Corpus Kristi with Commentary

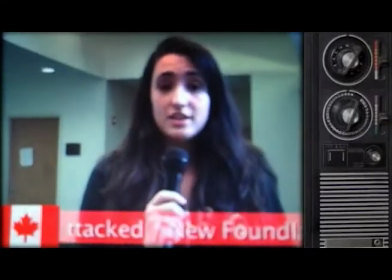2235s
this is somebody from the comedy troupe I'm in, Christina Clark, who's now in London, I believe.
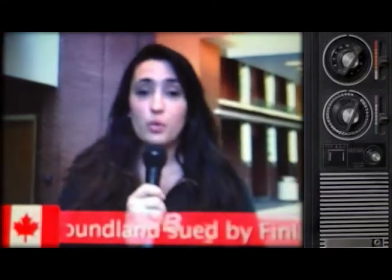2240s
But, yeah, we basically wanted to get some reporter footage,
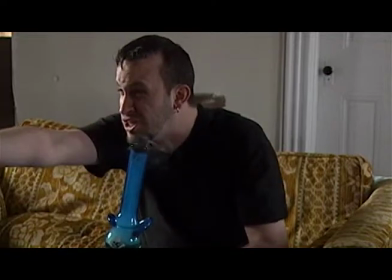2245s
just filling in a lot of plot details that moved the exposition along in a very quick and concise way.
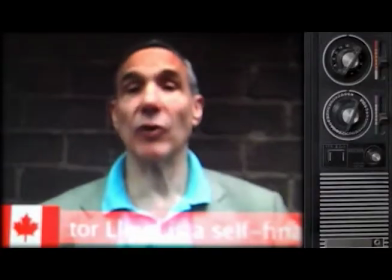2251s
We'd had a couple people that we'd considered for doing this.
Lloyd!
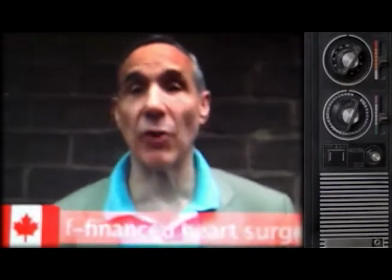2256s
Uncle Lloyd decided to do a cameo for us because we asked him to. Right, we were at a horror convention and we literally, we had the camera with us.
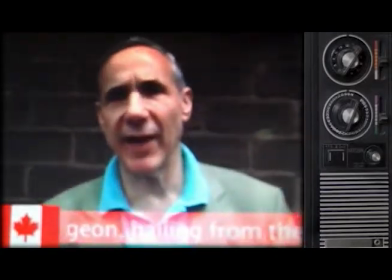2264s
We're like, would you mind stepping to the side for 5 minutes? Here's the script. Mm-hmm. Looked at the script for 2 minutes. Yeah, we made up some cue cards for him.
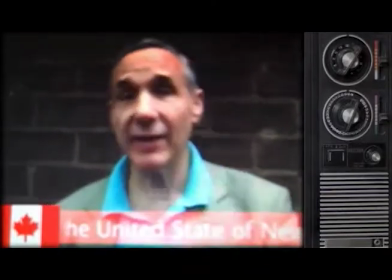2272s
We had a couple different versions of the cue cards. One was the exact script, one was bullet point outlines, and one was just kind of talk about this.
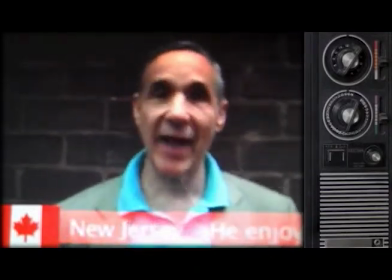2280s
And he gave us a couple takes. This is the one we went with because he knocked it out of the
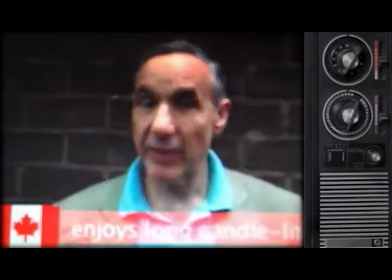2286s
park. He really just covered everything we needed plot-wise, and boom. Uncle Lloyd is a great, great man.
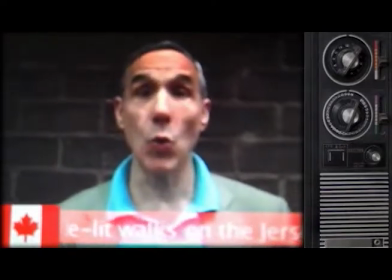2293s
If you ever want him to be in one of your movies, just contact him. He's willing to basically do stuff for free to cheap.
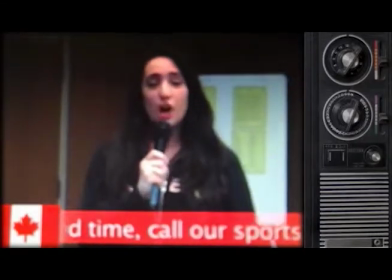2300s
He supports independent cinema heavily. He's the greatest supporter of independent cinema of the past 30 years.
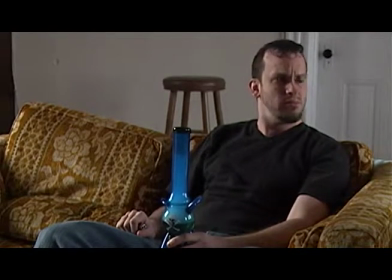2307s
Mm-hmm. And we thank him very much. For yay, gracing us with his presence. Yay!
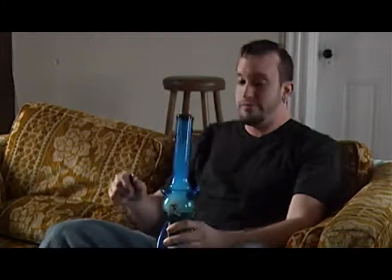2312s
And to jump back to Christina real quick, she's in a comedy troupe. She was in a comedy troupe that I'm a part of, and yeah,
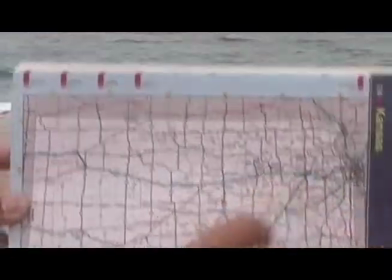2319s
we just basically asked her to come out and spend a day filling a role that we had been working to fill for quite some time.
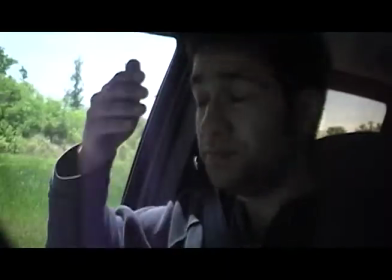2327s
Had a lot of people up for it, but... No, nobody worked out.
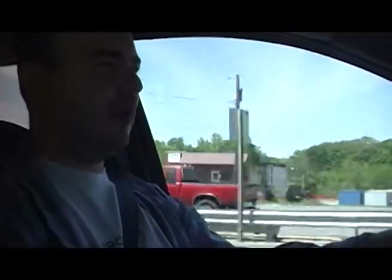2332s
Yeah. Nobody worked out, but she did a great job. Mm-hmm. She everybody knocks out of the park in this movie.
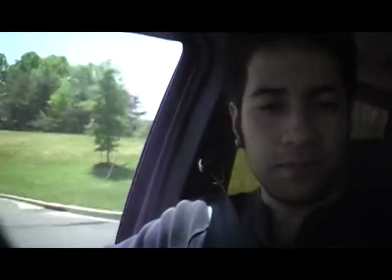2338s
I mean, there's nobody that I would really consider to be a weak point in the flick that's still on screen at all.
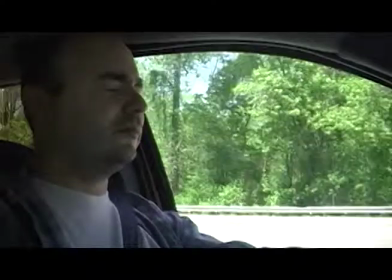2345s
Right. There's nothing playing. And here we are. I think this is Route 40.
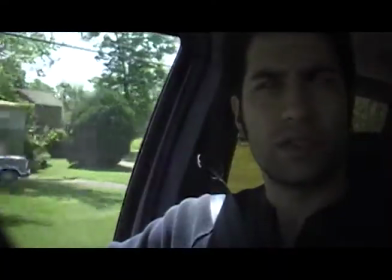2354s
We're about to pick up the hitchhiker.
What song?
Who has been in and out of this movie.
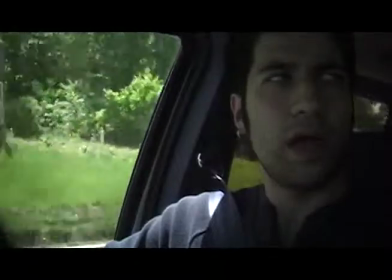2361s
When we first cut the movie, we had that long 20-minute intro that we talked about before, and there just wasn't room for the hitchhiker.
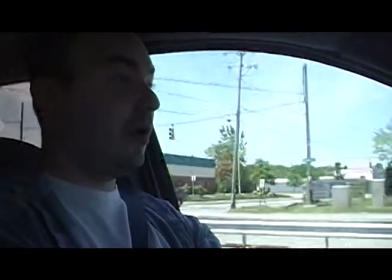2369s
But when we cut that and went back to the 2-minute intro, we were able to fit her back in,
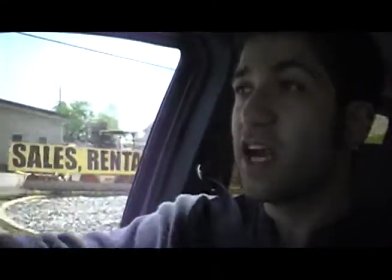2374s
which is great because it really works for the movie, adds an extra character, adds an extra layer to the movie.
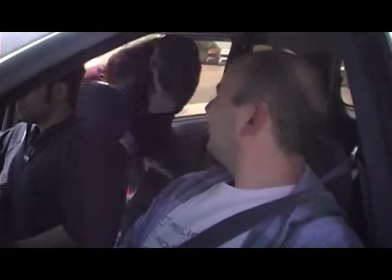2379s
Extra character, extra death, extra just mishap along the way.
Thanks a million.
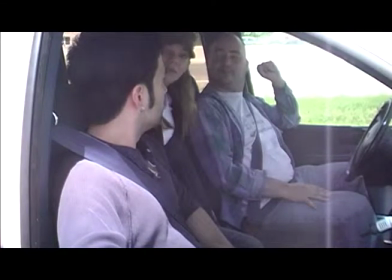2385s
Yeah, losing the long, painful intro really opened up a lot of plot points.
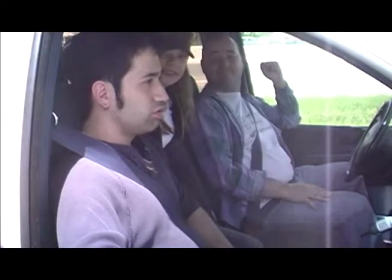2391s
Absolutely, absolutely. And here is Sarah, our hitchhiker.
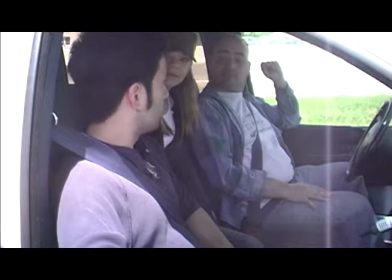2394s
She does a really good job, just like everybody else that we will say over and over and over again.
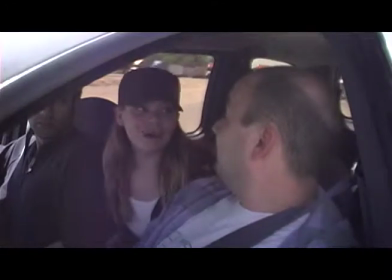2400s
No, she was in a different comedy troupe I was in years and years back.
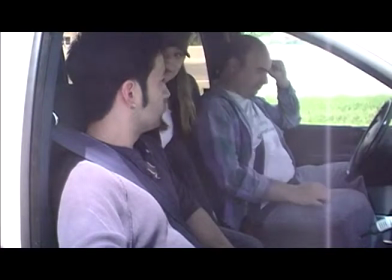2406s
She was in for about a year and a half, 2 years.
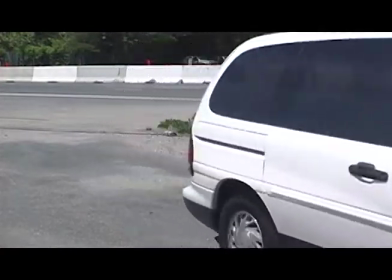2409s
Never thought she got used well in that comedy troupe, but I could tell she had some really good comic timing.
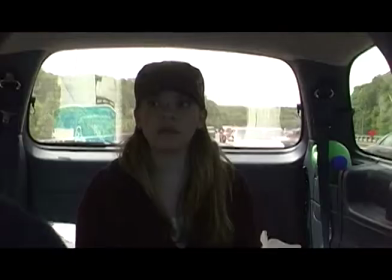2415s
I just wanted to make sure to get a spot for her. I actually wrote this part for her, and was just really glad that she could be a part of it.
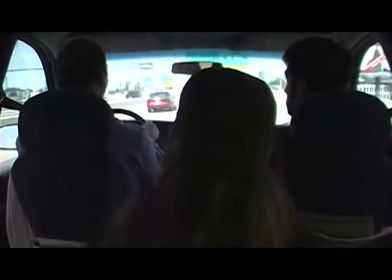2423s
And was really upset when she was cut, and then was really glad when she was back in again. So yeah, but and sadly, I believe she's given up acting.
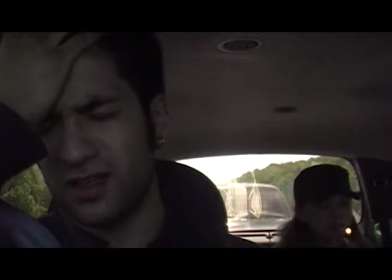2432s
But we think of that, still, I think she's funny. So. Damn it, glad to have her as a part of it.
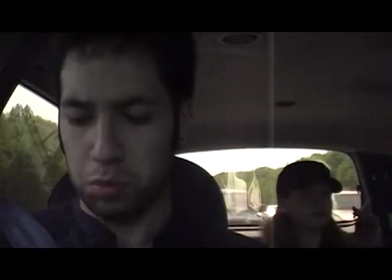2438s
That counts for something. And I mean, basically what happened, the hitchhiker scenes, we kept in the best stuff.
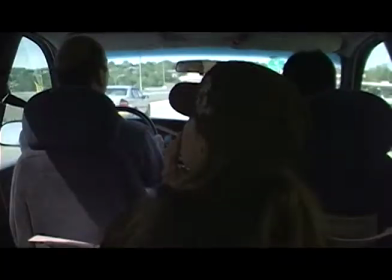2444s
We shot probably about twice as much as this. But we had a scene that just, between audio and visual, just didn't work.
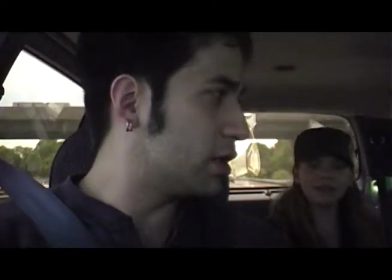2451s
We didn't really have a lot of time to ADR on this flick. Well, we had a lot of time to ADR on this flick.
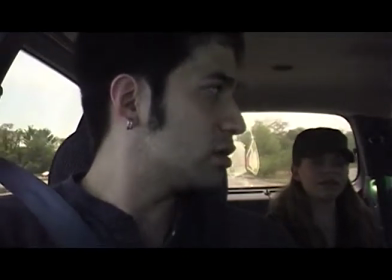2458s
But it was, we didn't have a lot of opportunity. Not a lot of opportunity to track people down and get them back into the studio to do it.
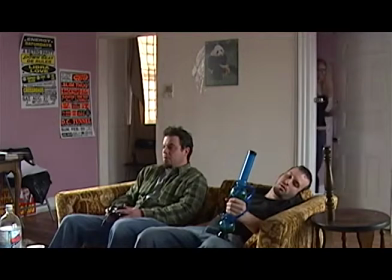2463s
So we made a concession, took away some extra scenes. I, you know, basically thought it was kind of funny that Stoney, who's sort of the playboy,
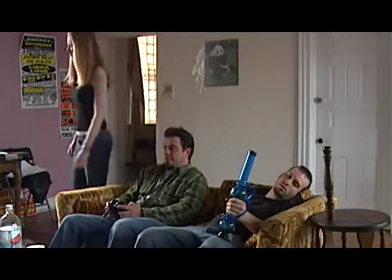2471s
didn't get any play at all, even though he originally did in the script with the hitchhiker. And Pat gets all the girls in the movie. And here we are. We just saw a brief glimpse of Erica Ann.